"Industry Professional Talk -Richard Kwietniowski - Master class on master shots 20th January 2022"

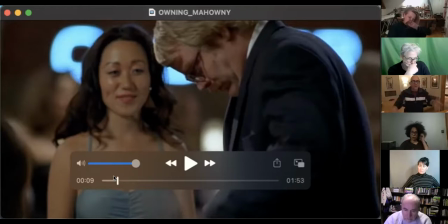[56:14]
And when I announced I was just going to do it in a master shot and a very selective master shot,
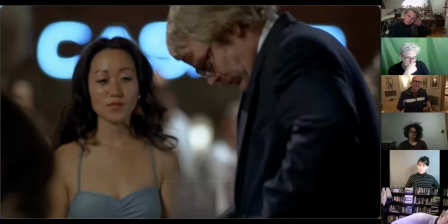[56:20]
mainly with Phil's back, and he said, but there's a hell of a lot going on in this scene here, man, indicating his face. And I very cheekily patted his shoulder and said, could a lot be going on here as well?
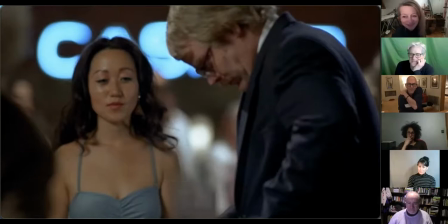[56:38]
And which he thought was quite funny, but he was still a bit pissed off.
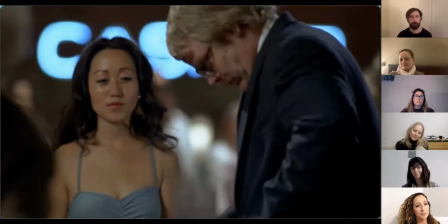[56:43]
And so I did something quite reckless in a way, which was I said, okay,
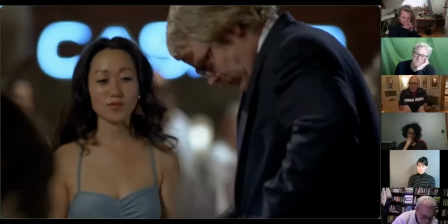[56:50]
I don't want to block it conventionally, so I don't want to give you marks you have to hit a certain point. I don't want you to know what each other is going to do. So you have complete freedom to do something different in every single take.
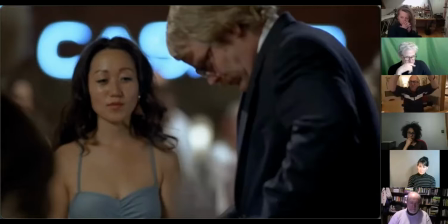[57:04]
So what I did was put camera tape in a kind of oblong around them. And then I stood in each corner for the focus puller and the camera operator, who were in a cold sweat about what I was going to do.
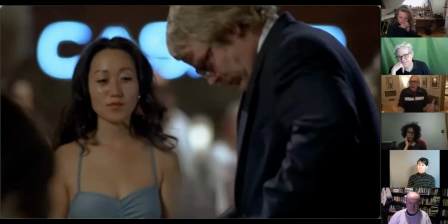[57:22]
And so they were reacting live to the liveness of what the actors were doing. Then my next problem was she was scared shitless, poor thing. And this was a very difficult part for me to cast because I needed her ultimately to show her that desperation,
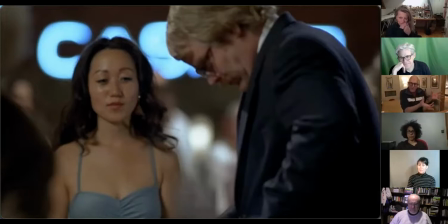[57:40]
but I also needed to find the party girl first. And she couldn't even see where the camera was. It was so far away on this massive long lens. And I had all this cross-town traffic between us and them, and I had the same in the background.
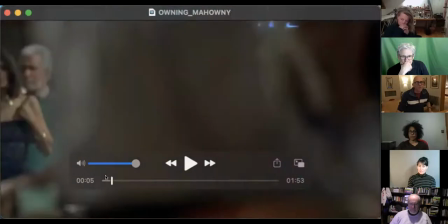[57:58]
But you know what? I'm as pleased with this tiny fragment as any other part of the film.
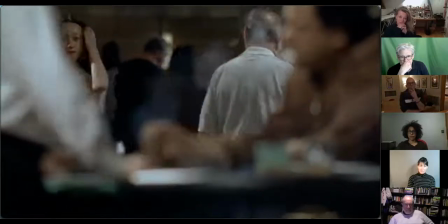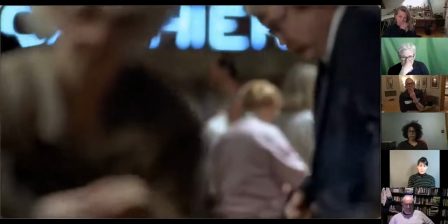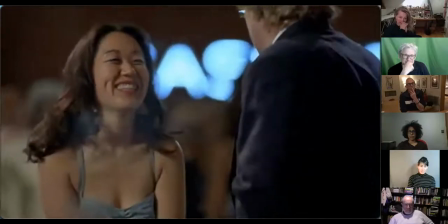[58:16] Oh, hi. Hi. You still here?
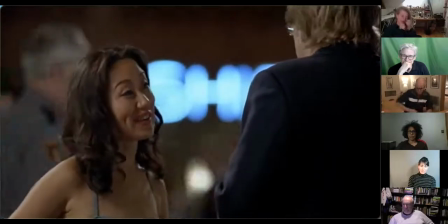[58:22] That was a really great run we had going there. Oh, yeah. Yeah.
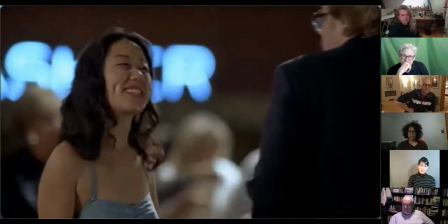[58:29] Say, stake me 200 and I'll share my winnings with you.
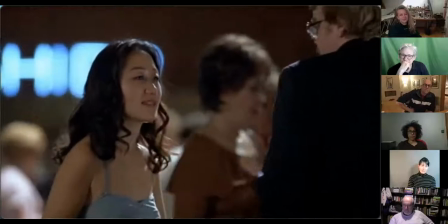[58:34] What do you say? No, thank you. Okay, 100. 100.
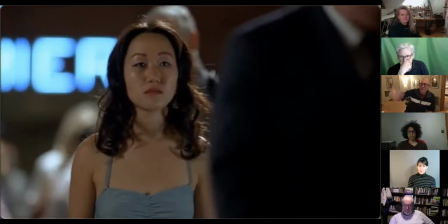[58:42]
And that's where we see the desperation. And she can't show him that desperation before because he would have run away immediately.
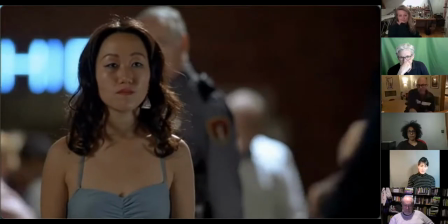[58:52]
And I got really lucky that the security guard was circling her at exactly the right time, and again, it's kind of spontaneous, it's organic, it's about lots of things happening all at once.
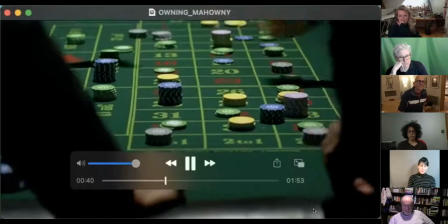And to finish, I want to just show a couple of very short things, which are single camera scenes from stuff. Firstly, Jacques Tati was, who you may know as Monsieur Hulot, was also a great director who loved a detached camera and everything kind of happening organically contained. Here's a tiny little moment from Jeu de Fête. He's the local postman and he's delivering his round, and everybody's busy preparing for the fête, the fair, the festival that the village is going to have that evening. It's not, screen's not shared, Richard. But you look great. I was just so I was so excited about sharing this.
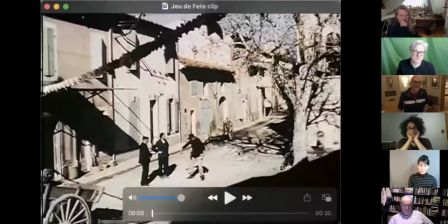[60:19]
Thank goodness you're here. Here we go again.